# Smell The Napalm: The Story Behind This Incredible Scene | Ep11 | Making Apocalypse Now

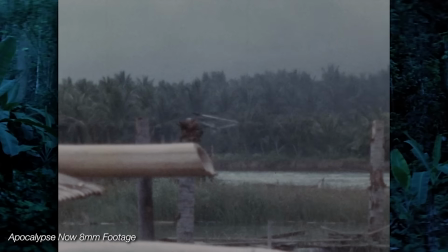Coppola said that he was very grateful that no one was killed during the making of Apocalypse Now, and Eleanor Coppola noted that every day the project seems to get bigger.
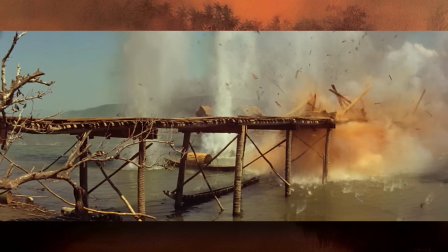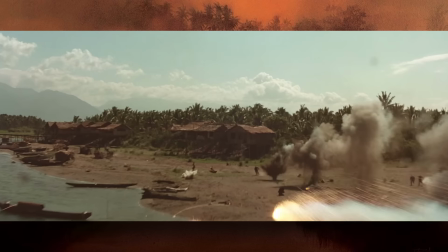Special effects coordinator Joe Lombardi said, I hate to say it, but this whole movie is special effects.
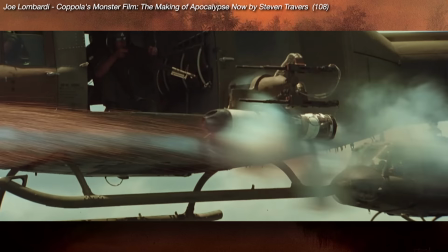You got three stars, but the action's going to keep the audience on the edge of their seats. What do you think?
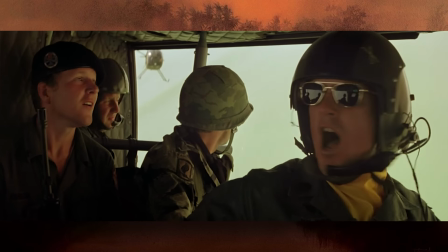Wow, that's really exciting man. No, no, the wave! The wave!
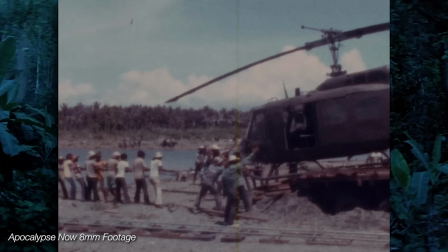The helicopter doors were rigged up with these big safety pins through the hinges so that they could remove the doors and mount a camera quick and easy.
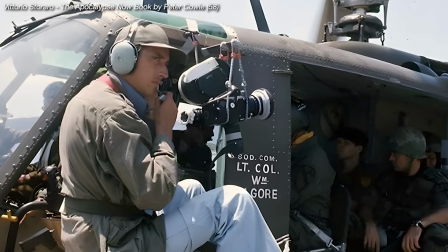Cinematographer Vittorio Storaro said, Francis and I myself did the helicopter interior shots.
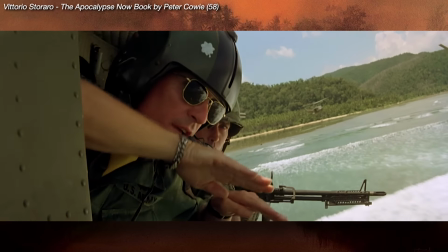When Robert Duvall was looking outside the helicopter and down at the waves checking the surf,
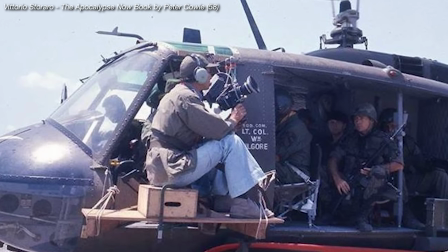I was seated outside the machine on a piece of wooden board and perched on an apple crate.
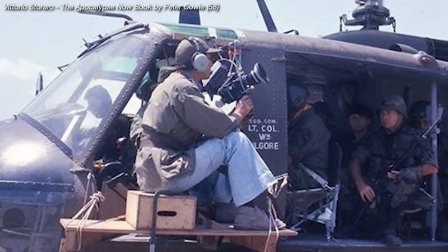I had just one belt holding me in place, and my key grip was holding me with the handheld camera.
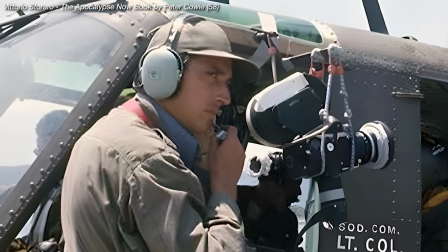I was talking to Francis through the earphones. I remember looking through the viewfinder, and I could see one machine behind me, so we would have something in the sky.
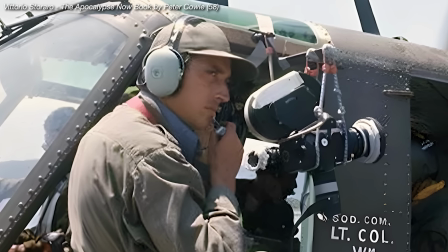I kept shouting to Dick, Can you come closer? Closer. Closer.
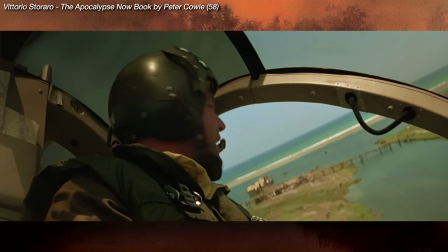And he said, Are you crazy? The rotors are almost touching.
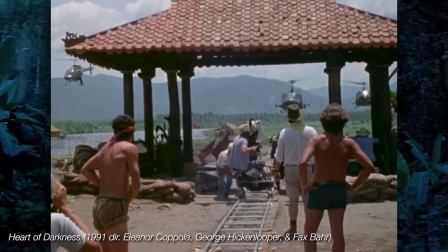After most of the aerial attack shots were completed, before Kilgore lands on the beach,
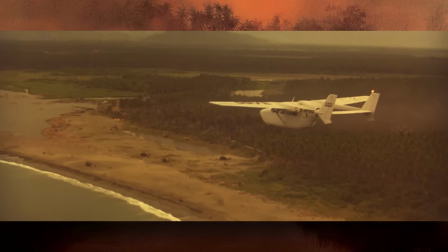Eleanor Coppola flew over the Baylor location and looked at the damage that had been done.
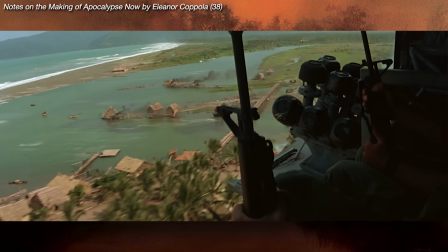She wrote, It looked sad now that it was almost destroyed, charred bamboo skeletons of houses sticking out of the water.
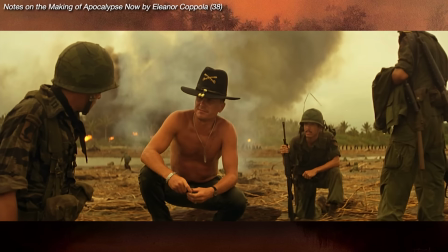Smoke fires were already set on the beach for today's shooting. We landed on the sand and walked up to the village square to see what the first shot set up was starting to look like.
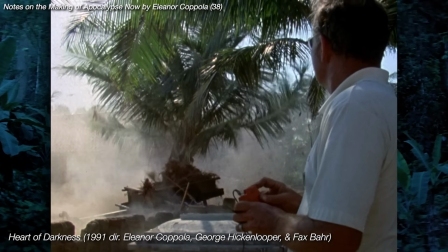They were rigging some palm trees to blow up behind the schoolhouse. It began to rain.
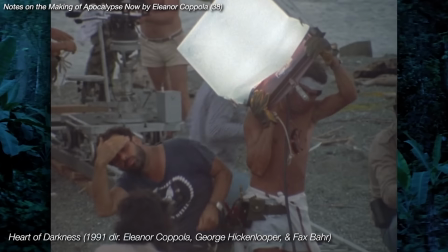No one seemed to notice except the extras who got under banana palms or in doorways to keep their costumes dry.
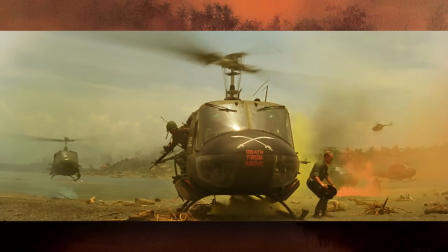Kilgore's Huey lands on the beach near some colored smoke.
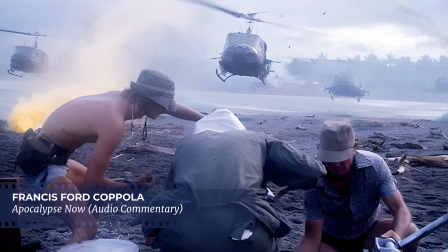You know, we started to be like these psychedelic soldiers ourselves and say, wow, look at that yellow smoke, look at that blue smoke.
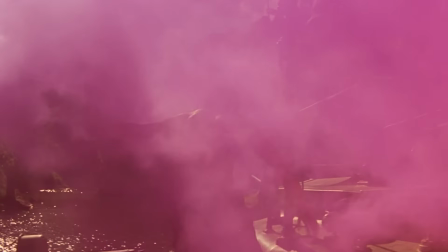And little by little, the colored smoke began to become a kind of leitmotif of this movie, as you'll see, developing up the river.
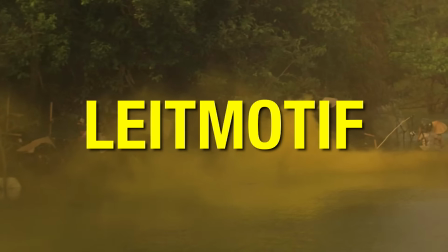Leitmotif usually refers to a recurring piece of music that signifies something, like da-nun,
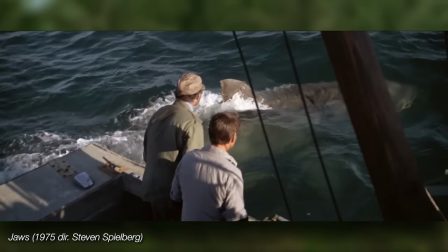da-nun, signifies that Jaws is nearby, or a hero's theme music.
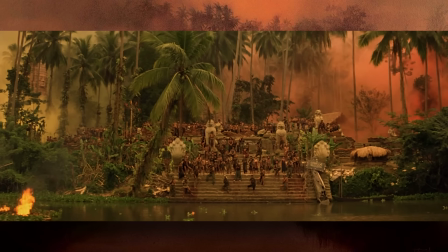Here, Coppola is referring to his use of colored smoke to signify when things become more surreal
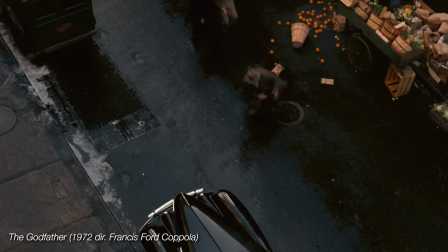and psychedelic throughout the movie—sort of like how oranges signify death in The Godfather.
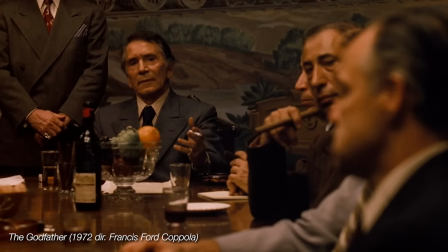But that was apparently just a coincidence. The set designer liked using oranges to add a bit of color to the scenes.
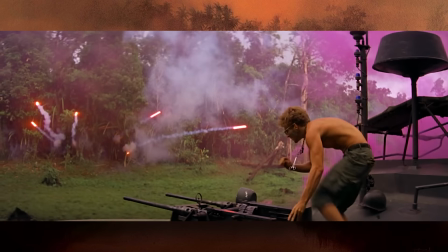The colored smoke motif was revealed to be intentional by Coppola himself.
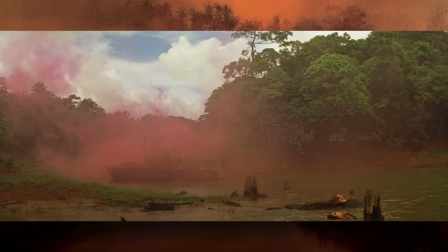And for as much colored smoke bombs we'll see throughout the movie, it was interesting to find out that they each cost $25. dollars,
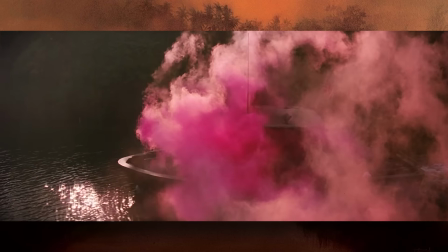adjusting for inflation that would be a little over $90 today .
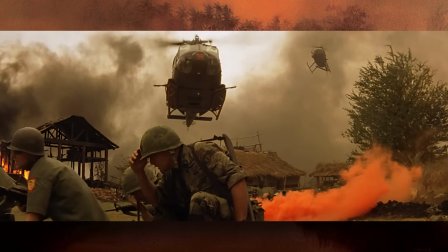The Colored Smoke was integral to the visual style that cinematographer Vittorio Storaro was trying to achieve.
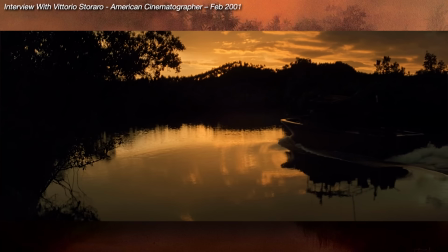He said, When I was planning the visual style for the film,
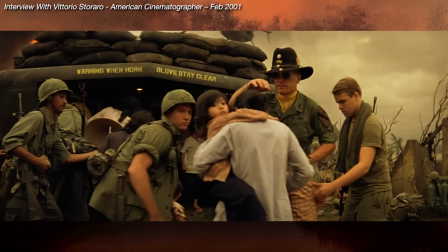I began thinking that I could convey the conflict of cultures by creating a visual conflict between artificial light and natural light.
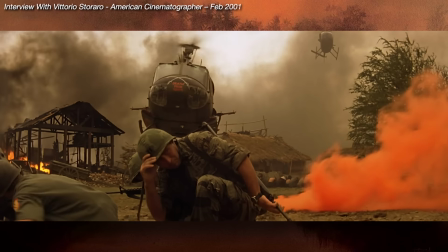The first time I saw that we would be using Colored Smoke to convey specific military commentary messages,
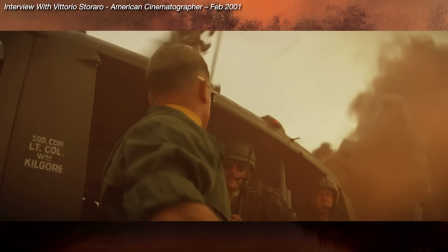I thought it was wonderful, because when these artificial colors were placed next to the natural colors of Vietnam,
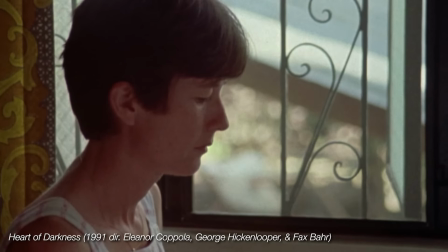it created that sense of conflict that I wanted." On May 5th, 1976, Eleanor Coppola wrote, We got to this at about 10.30.
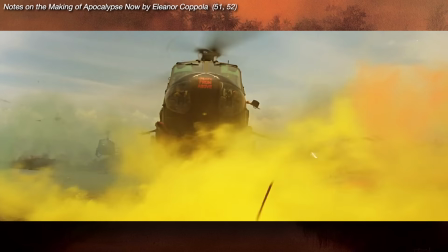It was like a real war going on. About eight helicopters circled and landed in smoke flares, ground rocket fire, and water hits.
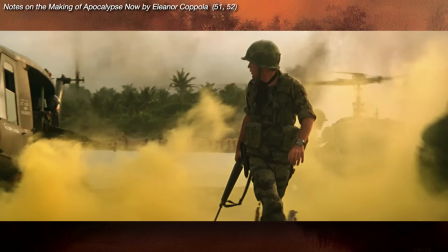Lines of GIs offloaded and ran up the beach, crouching, firing, and advancing.
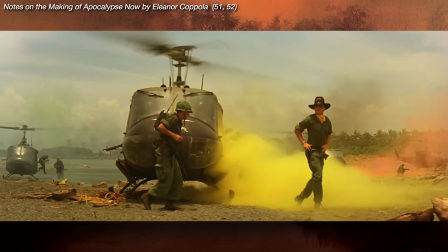Between takes, we got a boat to take us close to where the main camera was.
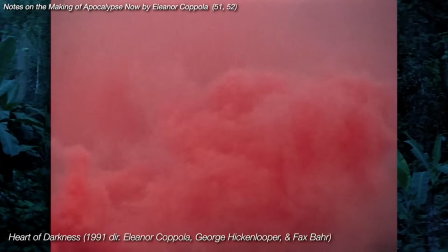We waded ashore with our gear and got up the beach, near enough to get some good shots at Bobby Duvall in his cavalry hat taking the beach.
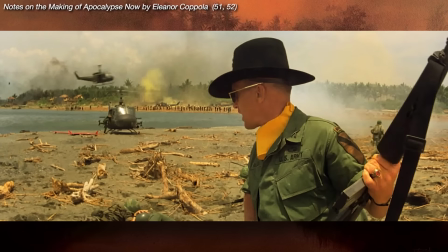He looked terrific, he knew it, and was real up and radiating energy."